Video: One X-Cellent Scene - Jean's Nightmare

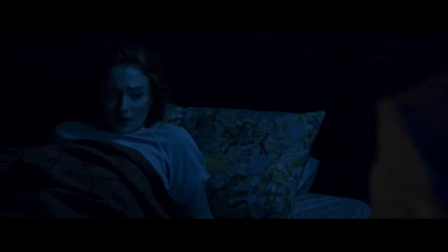493s
This immediately makes his hesitation feel parental, as if he is desperately trying to protect someone he cares about the same way a parent would do for their child. The deception suddenly becomes tragic.
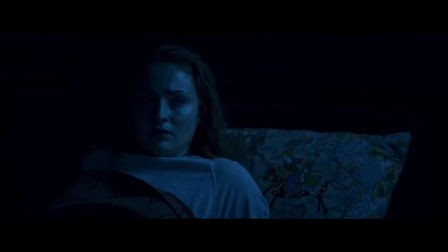505s
The next few lines show a snapshot of Jean's impatience, her fear, the way she feels a dark power growing within her.
It's not just the mind reading or the telekinesis, it's something else.
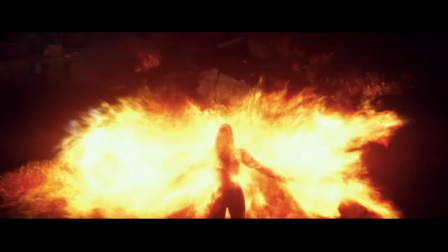517s
Obviously some foreshadowing for the eventual Phoenix Force.
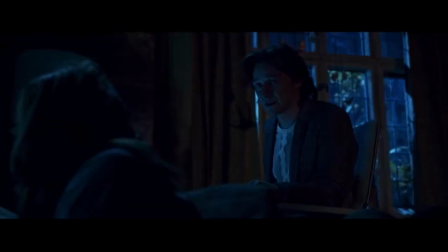521s
Her words, I thought I was getting better, indicate the continual fear and frustration we see in so many of the mutant characters in this saga.
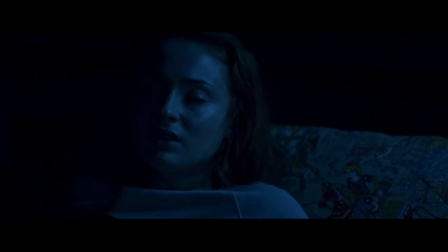529s
However, unlike Iceman or Raven, there is no sense of pride. There is no faith in her power. She only fears them for the harm that they can cause, therefore putting even more blame on herself.
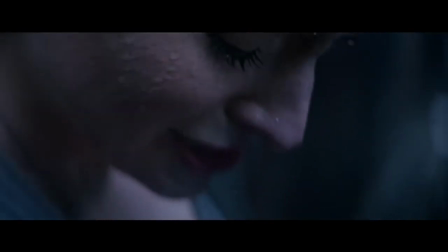541s
This makes Jean inherently human in this moment. How many times have we chosen to put the blame on ourselves instead of something that is out of our control.
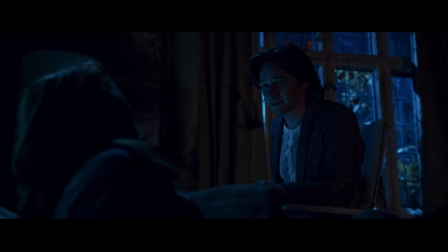549s
Charles tries to comfort her, and we see the flow of understanding between them, as he tells her how he used to be haunted by other people's thoughts.
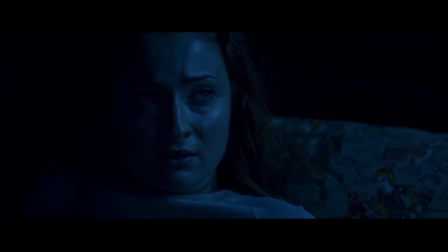557s It wasn't so long ago that I was plagued by voices myself. All their suffering, all their pain.
This is probably a very significant moment for him. It's unlikely he's ever told anyone this before. However, nothing compares to the final moment in this scene. This moment is probably the most touching out of the entire movie.
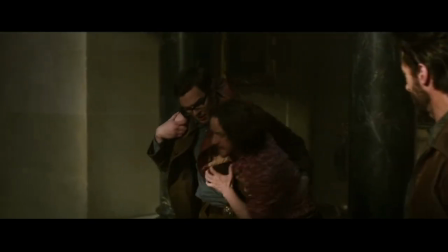577s
We have seen Xavier vulnerable before, we went through his pain and torment in Days of Future Past,
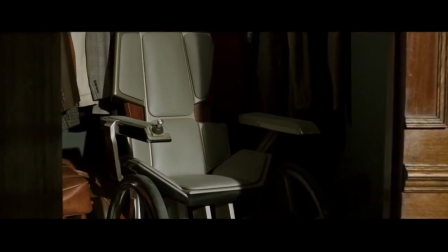583s
we saw him make the heroic decision to face his injuries and give up the ability to walk and his peace of mind,
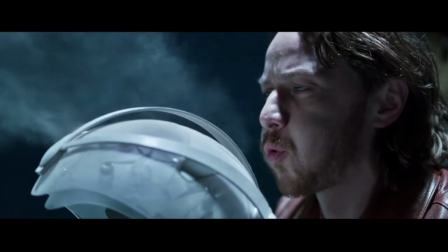589s
both for the future and for Raven.
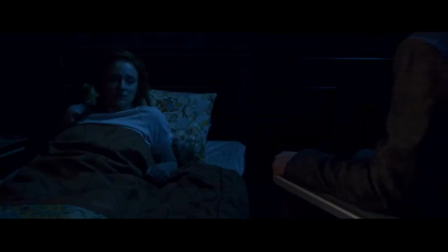591s
However, this moment when he gets out of the chair to comfort Jean is the first time we have seen Professor X willingly show this much vulnerability,
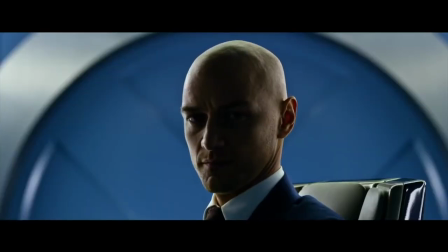599s
to shake off the prestige and power of this great mind, and all to help someone who is in need.
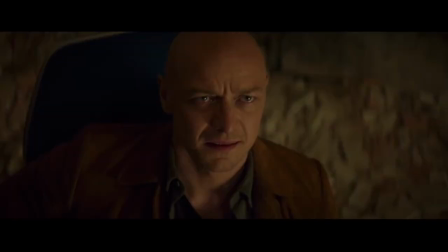604s
Except it would be, until Dark Phoenix made it weird.
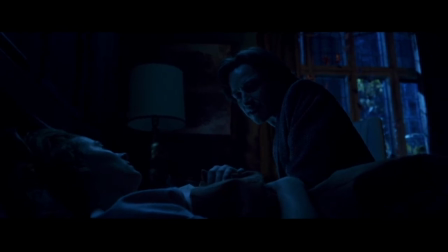607s
This scene screams of a beautiful father-daughter relationship, which, like I said, is a side to Charles and Jean that we haven't really seen before.
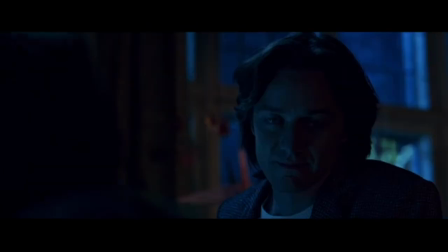616s
However, it is the final line of this scene that has always stuck with me, that has always transported this scene from good to great in my eyes.
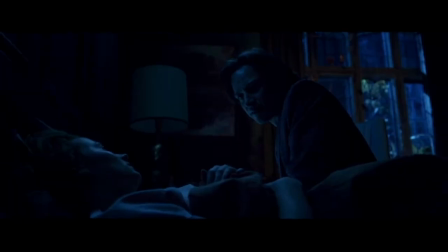624s
Charles tells Jean, Everyone fears that which they do not understand.
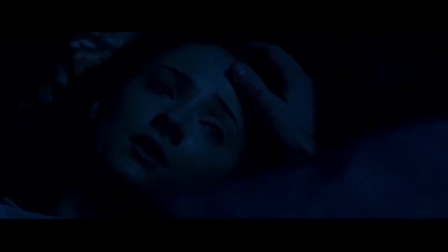631s You will learn to control your balance. And when you do, you will have nothing to fear.
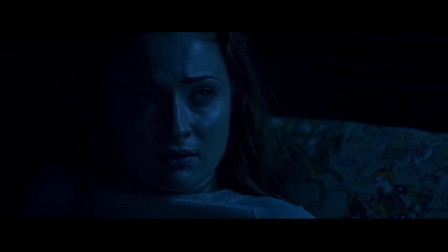638s
Even though this is intended as mentoring, or even parental,
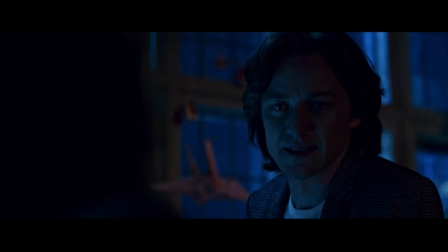642s
a few final words of comfort or encouragement for his best student, his surrogate daughter,
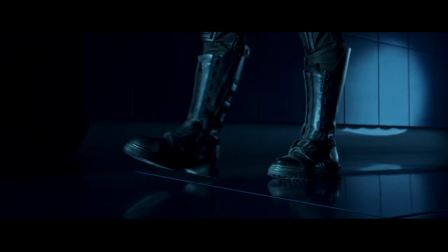648s
it doesn't feel reassuring. we know she will play a part in the war with Apocalypse that is to come.
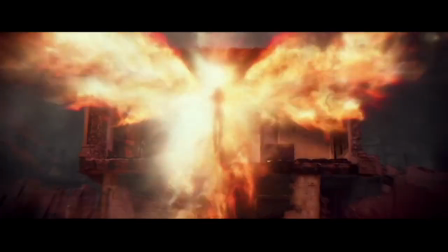653s
And though we could not predict at this point how the film would end, with Jean unleashing all her built-up power that Xavier has been telling her to control and suppress,
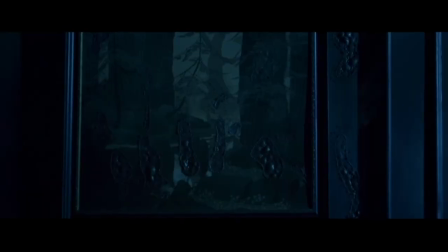661s
we would know that Jean will eventually succumb to the Dark Phoenix Force, one way or another.
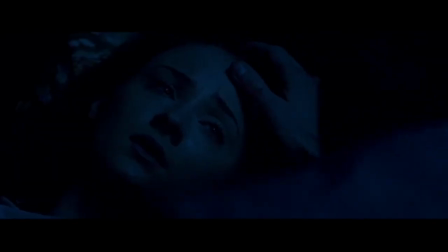667s
This final line reeks of menace, for we, the audience, know that Jean has everything to fear.
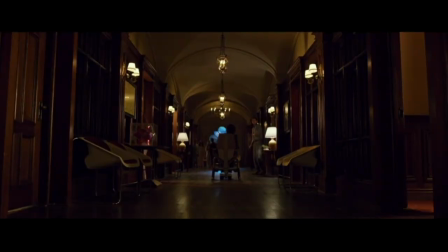678s
So, there we have it.
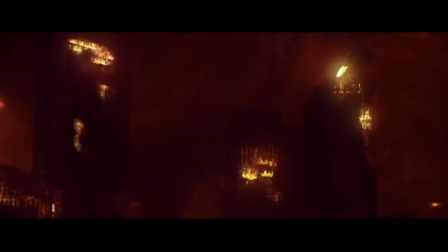679s
A scene that may feel like exposition or filler on the surface, but when diving deeper, it can tell us so much about the characters.
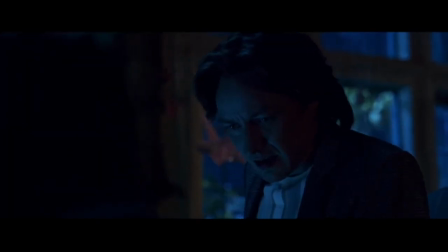687s
For one brief moment, we are drawn in to explore the character of Sophie Turner's Jean Grey,
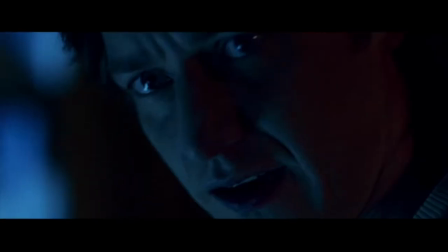693s
a side of her we haven't seen before, and witness a glimpse of her possible power. And all of this started from one misdirection.
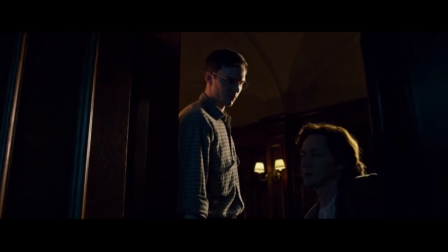700s
We see our characters in a new light. Jean is young, unsure and frightened.
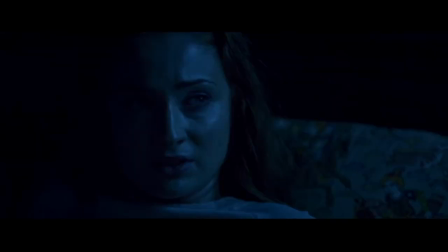704s
Xavier is both scared of and for his student. and both of them display vulnerability rarely seen before.
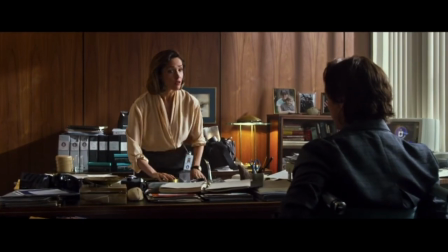711s
From this moment onwards, even if we have to sit through the insufferable romance between Charles and Moira,
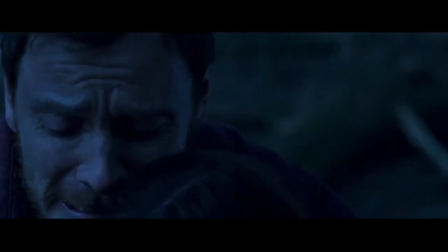717s
the tension escalates up and up and up and climaxes with the scenes of Eric and the death of his family,
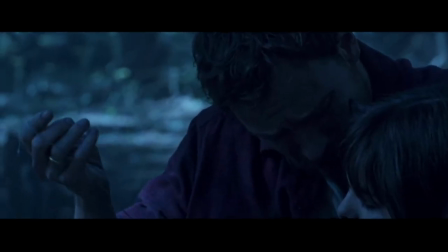723s
showing a snapshot of what Jean fears the most, using her powers to hurt and kill people.
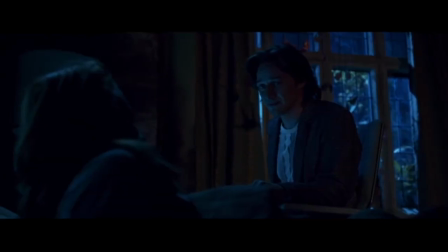728s
This scene works as a character moment, an expositional moment, a brief shot-up foreshadowing and it's just beautifully acted,
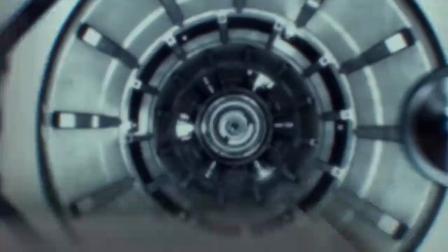735s
making it, despite the movie's flaws as a whole, one absolutely excellent scene.